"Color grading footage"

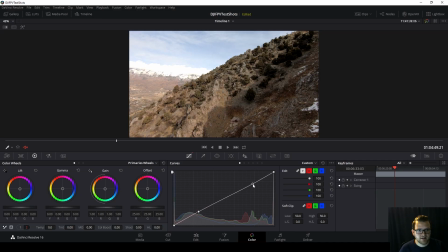I'm going to see what we can bring back in the highlights without crushing any of our blacks. So that looks way better. That was it before. This is it now. Kind of scroll through it a little bit.
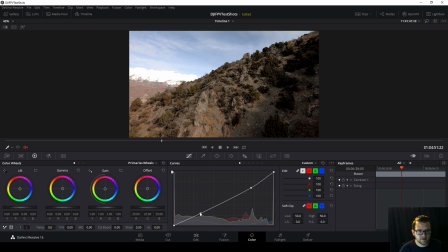So that looks a lot more like just a normal cloud. Still a little overexposed, but can't do a whole ton about that in the end if it's too overexposed.
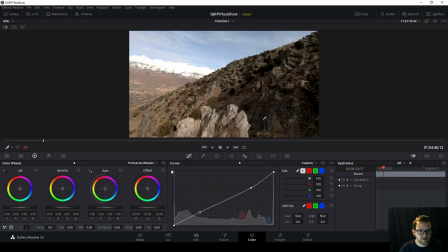So I brought up our shadows a little bit, and there we go. So that's already looking a little bit better exposed. So then I'm going to come into shadows, and I'm going to lift up our shadows. That's looking way better, way more even.
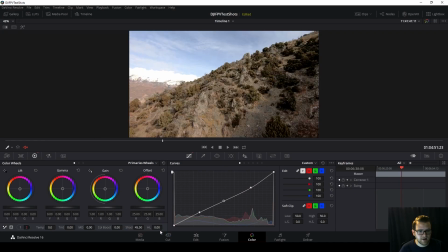Scroll through it, and you can see things are looking better already. And highlights, I'm going to bring down a little bit more.
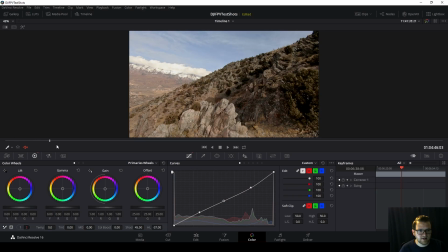And there, now you can really see the definition in those clouds. But you can also notice the image is a little bit dull now. It's a little bit like muted. So we're going to come in here. We're going to do a little bit of a color boost, just a little bit. You go about 12. And then we're actually going to turn the temperature down a little bit because it's a little bit orange.
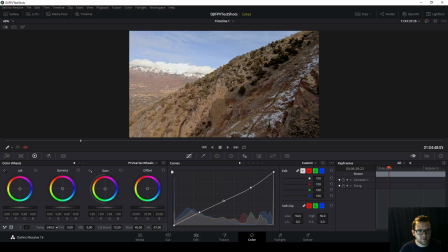So going down, we'll make it a little bit cooler. There we go. That's looking pretty good. You can see my whites are still white. So I know I got my temperature right. And yeah, this is already looking way better.
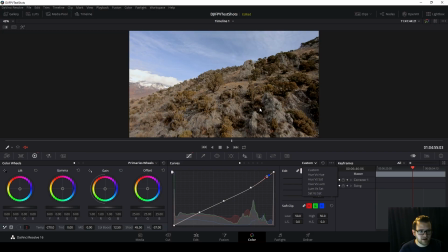Now, what I do want to do is I want to come in here, since we got a lot of these dark areas, I want to come into loom versus sat.
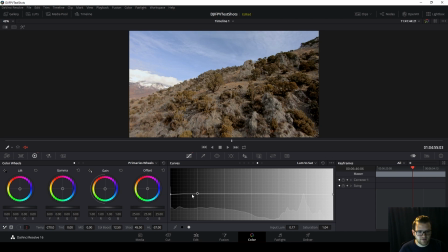And you can see, look at this, color everywhere. So this was a very good example of how these shadows can be tinted. Because it's so well exposed, but badly exposed at the same time, it's kind of difficult. Like, it's a little bit overexposed over here, but it's well exposed here, and then it's a little bit dark over here.
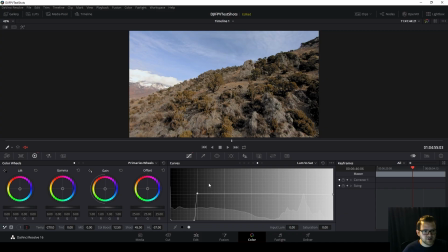It kind of spread that color everywhere, and so then we got tinting in these shadow areas. But now that we did this, that's going to be gone. There you go. There's the old version. on the new version. So already looking way better. You can see a lot more. See, like down here, that's all blacked out. And now you can actually see some of the definition.
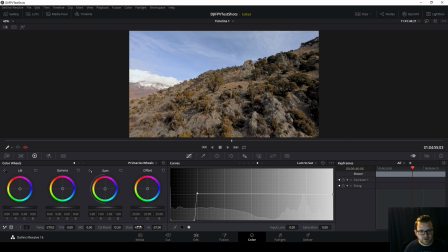You don't want to, like I said earlier, you could just flat out just bring this all the way up, but it's going to create a lot of noise and kind of actually be confusing to look at because it doesn't look real. It doesn't look like it's supposed to. So we're just going to do it to about there.
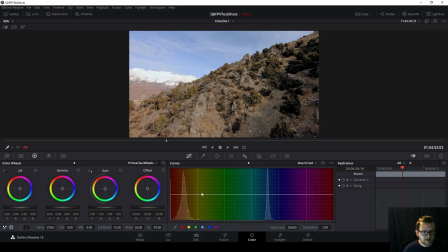Okay, next I'm going to come to hue versus sat again, and you can see our orange is way up here and our blue is way up here. So I'm going to come into here. I'm going to see what messing with our blue is going to do. You can see it obviously takes away the sky, but it is also taking away tinting in the actual coloring area, which I can't really see a whole lot of that.
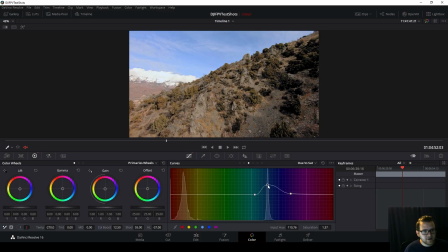So I think it's mostly the sky that's blue. It's not really tinting everything else like our last clip. So I'm actually going to turn up the saturation a little bit on the blue because I like the color of it. That's a very nice sky. For the red, I don't really need to turn up the saturation because it's already way up here.
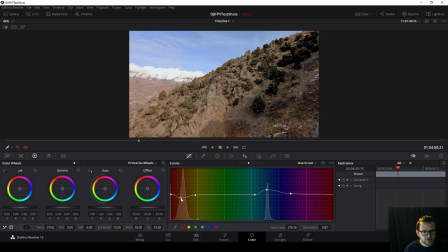But like you can see if I do, it really brings it out, but it's just too much. So I might actually just bring it down a little bit. And then I'm going to come over here to hue versus lume. And this is going to control how bright a color is. So like the blue up here is fairly bright. So I can turn it down and make it darker, or I can make it brighter.
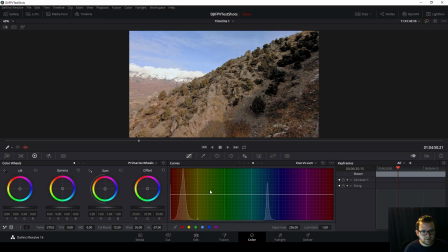So that's not really going to help me in this case. But another thing I might want to look at is the reds. So I can basically change like how bright those colors are.
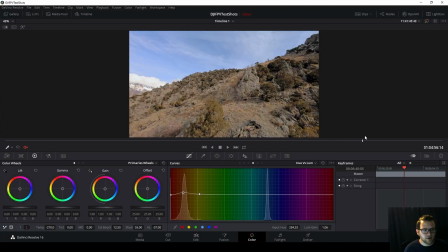And I do this occasionally, especially like in fall or kind of like snowy shots a little bit, like this snow right here.
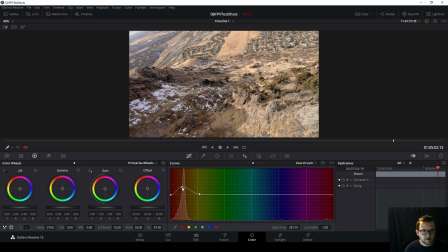You can see if I bring this up, you can see it makes it a little bit brighter and contrasts a little bit better with snow and stuff like that in the shadows.
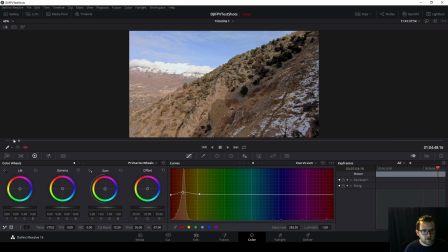I'm going to turn this up just a little bit and then go back through here and take a look at the whole video. So it's looking pretty good. I don't want to overdo it with bringing the blacks out.
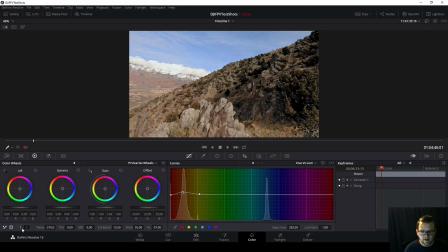You can still see this is pretty dark, but all in all, I think it's looking pretty good as it is. So this was before, this is after, before, after. So obviously a huge improvement, looks a lot better than what it did.
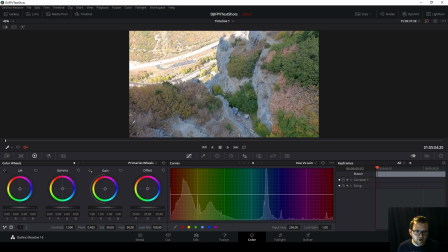Okay, next clip. So this is a scene where this is perfectly exposed, but this is not. So this is a little bit overexposed. So we're going to, first thing we're going to do is go into highlights, and we're just going to turn them down until that overexposed area looks a little bit better.
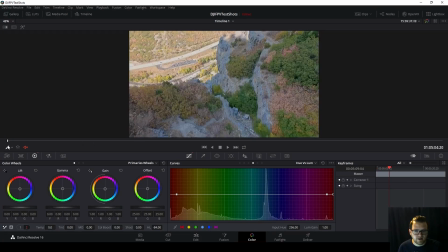And then we'll work with the other tools we have until it all looks like it blends together instead of like, oh, you just turn the highlights down.